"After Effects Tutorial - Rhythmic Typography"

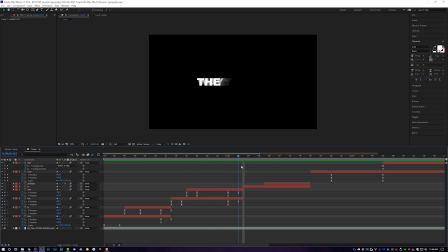And then same thing here, these both shuffle out to 2. So whoop. Not as clean as this first one back here, but it's going so fast that you don't really realize it. So shuffles to the left to 2, animate, and you can see that there's like a jiggle happening here on animate.
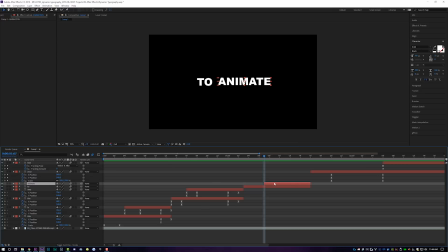And guys, this is a very, very easy thing to do in After Effects, and I'll show you exactly how it's done. And it's a built-in preset in After Effects, so you literally don't have to do anything other than drag and drop.
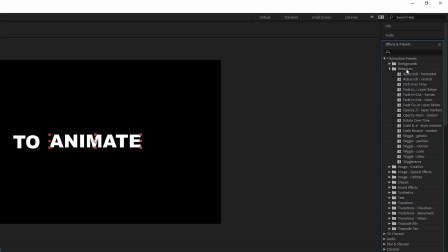Pretty cool, check it out. We come up here to Effects and Presets, Animation Presets, Behaviors, and then we're gonna drop in a wiggle position on this animate text.
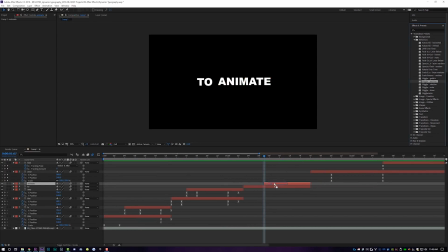So I'm just gonna drag and drop it right on there.
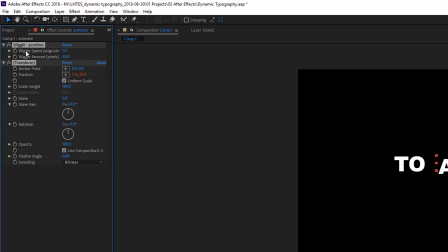And to get it to move really, really fast and not all over the place, you come up here to your position, and I'm gonna switch it to 10 times per second and the amount to 10.
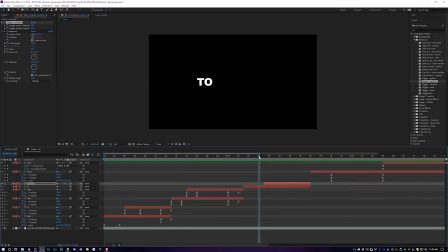So now it just basically wiggles in place very, like, you know, jittery. And if you guys were to increase the wiggle amount, it's gonna go like kind of all over the place, but basically I just wanted it to shake like really finely. So you're gonna wanna lower that number down to about 10. So I did 10 and 10, and that's how you get this little animation right there.
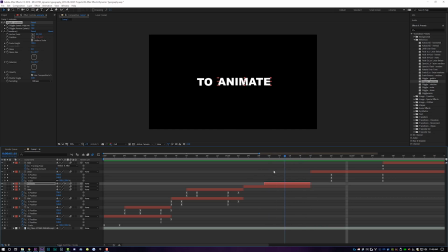And again, it's very quick. This is only like 6 or 7 frames total that you see this, but animate is the only thing moving in the frame because animate is it should be animated. It's an animated word. This is what, you gotta think of clever little ideas for these dynamic typography things. I don't know, do what your heart tells you to do, just have fun with it. And then finally, and then it scales up
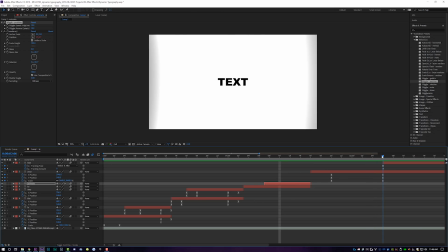into the O, and then the background becomes white so that text can appear there.
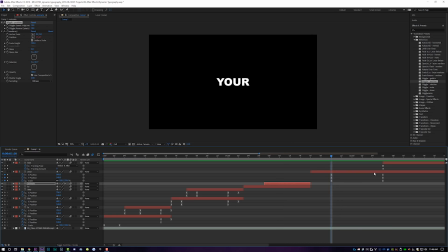And this is a very simple animation as well. I am animating the X and scale position here, so if we highlight all these keyframes and come in, you can kind of see what my curves are doing down here in the bottom right. Scale, for example, is just really taking a long time to get there, and then it's shooting up to the full scale, which is like a lot, right?
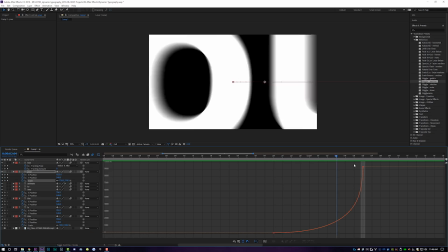Like this is starting at 100% scale and it's ending at almost 4,000% scale.
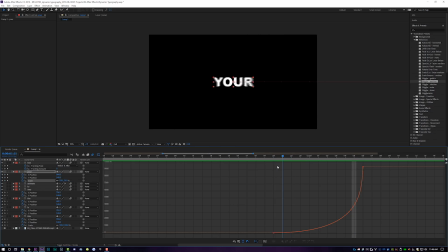So you're basically gonna want to preserve the amount of time it's on screen for as long as possible so that you can read it before it gets really big,
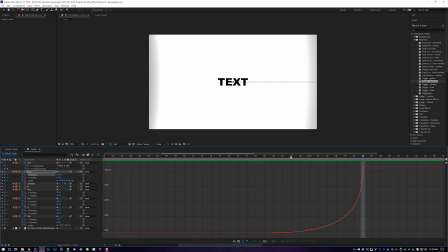and then the other text pops in once the text fully turns the frame white. And then on my X position, I'm doing something very similar where it's staying in the middle for as long as humanly possible,
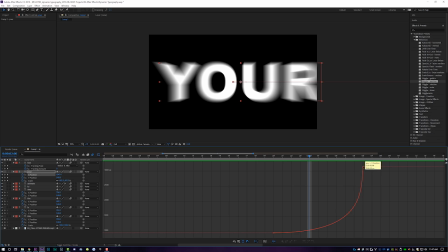and then it's ramping up to shift over into the O at the very last second. So if I click on these little guys right here, you can kind of see what my curves are doing. Without this, if this was just like a regular curve,
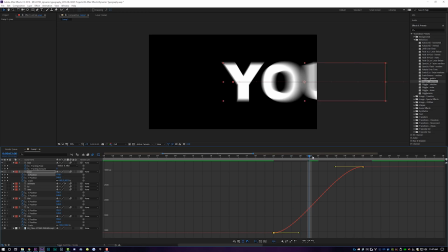something like this, the your would like completely go off screen and then swoop back around and center, which is not what we want.
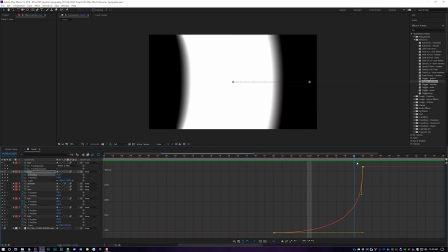Basically, we want it to stay in the center of the frame almost the entire time before it quickly just kind of goes over into the U. And last but not least, we have text,
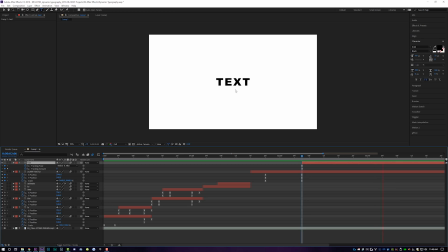which is just kind of tracking outward from the center of the text itself. And this is very easy to accomplish as well.
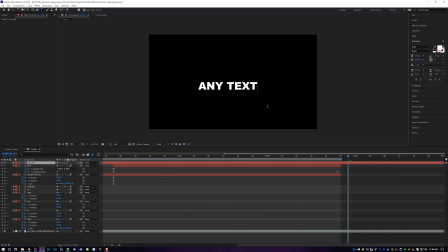You just write any text in here. Haha, very funny, Ian, I know, I'm hilarious. We're going to align it to the center of the composition, and then basically on this guy, you don't have to do anything else other than tool down the little arrow next to your text,
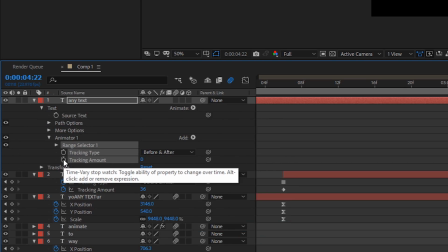go to animate, and then you're going to animate the tracking. And then we're going to set a keyframe for the tracking amount and then go over a few keyframes here.
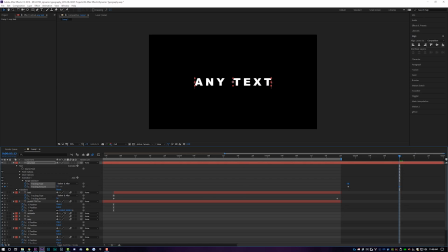And then we are going to increase the tracking amount, and then you can animate this text here. This is a very clean and simple way to make any text look more dynamic and more cinematic just by kind of separating out the letters.
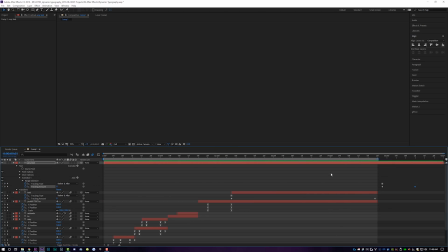And you can do it as fast or as slow as you want. I don't recommend going that fast. It looks a little whack, but that's how you animate the tracking of text.
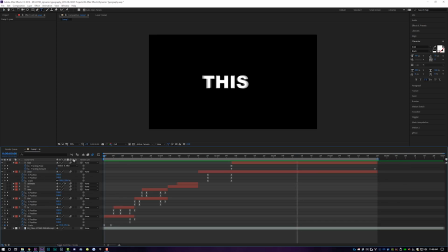All right, let's watch it one more time. So all those little intricacies that we see here, like this, the way that this thing collapses over to the left-hand side, you barely notice it when you watch through. And then again, guys, up to you if you want to do it, but I have motion blur turned on for almost all of these layers because the animation is so quick.
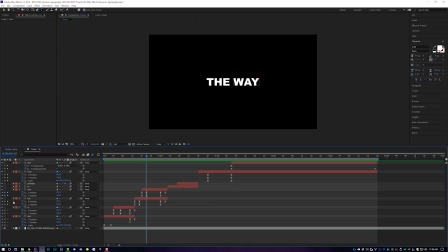It's like a little tiny bit of motion blur just to kind of sell it a little bit more with the realism. So all of my motion blur layers are on, and you're also going to want to turn motion blur on in your composition, because if your composition motion blur is not on, you won't see any of the motion blur for your text, so it has to be on for both. Basically, what you want to do for any dynamic typography type animation is you want to keep your keyframes very close together, 3 or 4 frames max, and the graph editor is going to be your best friend. You're going to want to make dynamic curves.